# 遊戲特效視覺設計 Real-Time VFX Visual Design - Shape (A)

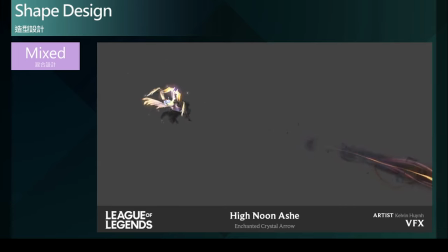那魔法弓箭我们从这描述中可以了解主体物体的本质是弓箭所以弓箭带给我们的印象是属于细长速度以及尖锐的形象而魔法的弓箭
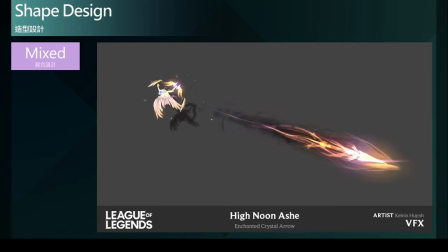魔法的是一个形容词也就是形容这个物体所以它是一个次要附加上去的一个内容所以魔法也就是魔幻奇幻能量所以就属于曲线的设计概念
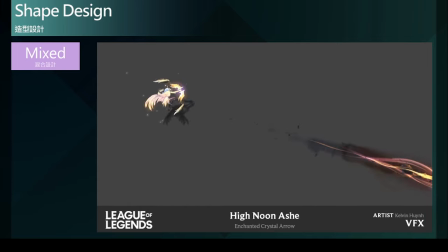所以在这个效果中我们可以很快速的看到在投射物的前端也就是呈现一个非常尖锐的三角形也就是用直线的概念来构成
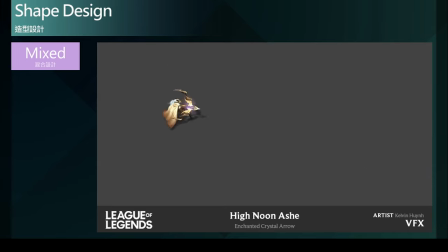但是周遭流动着魔幻的奇幻力量也就是流动的这些能量而形成曲线的托尾在周边所以我们可以看到这样子的一个结果很清晰的一个尖锐前端来带出这个弓箭
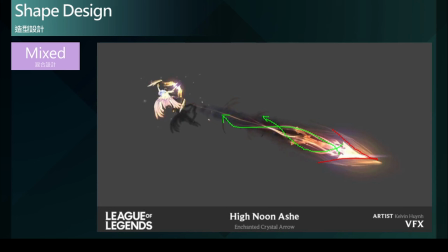带有所具备的危险性以及攻击性而周遭流动的气体或者是魔法能量就是用曲线的方式去做流动来带出这带有奇幻能量的气流或者是流体的视觉
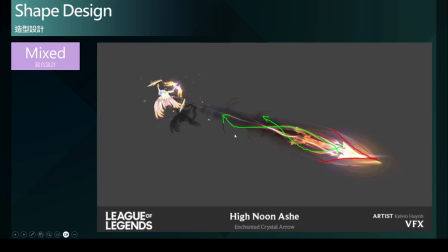来辅助这整个主题魔法弓箭的一个概念所以呢这样子一个清晰的主视觉主概念以及次要概念的相互搭配呢纵使在这个投射移动的过程我们依然可以清晰的辨识出
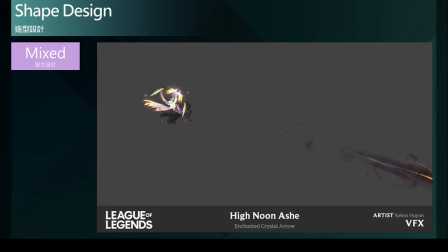它是一把尖锐的弓箭但是带有奇幻的魔量能量所以我们可以很清楚的就可以看得到这样子的一个视觉结果那这就是一个很好的一个混合设计的一个概念的运用
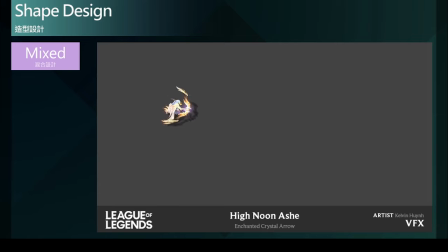来帮助特效主题更加的精准精确传达给玩家纵使在快节奏的游玩过程中我们都可以很清晰的捕捉到它的概念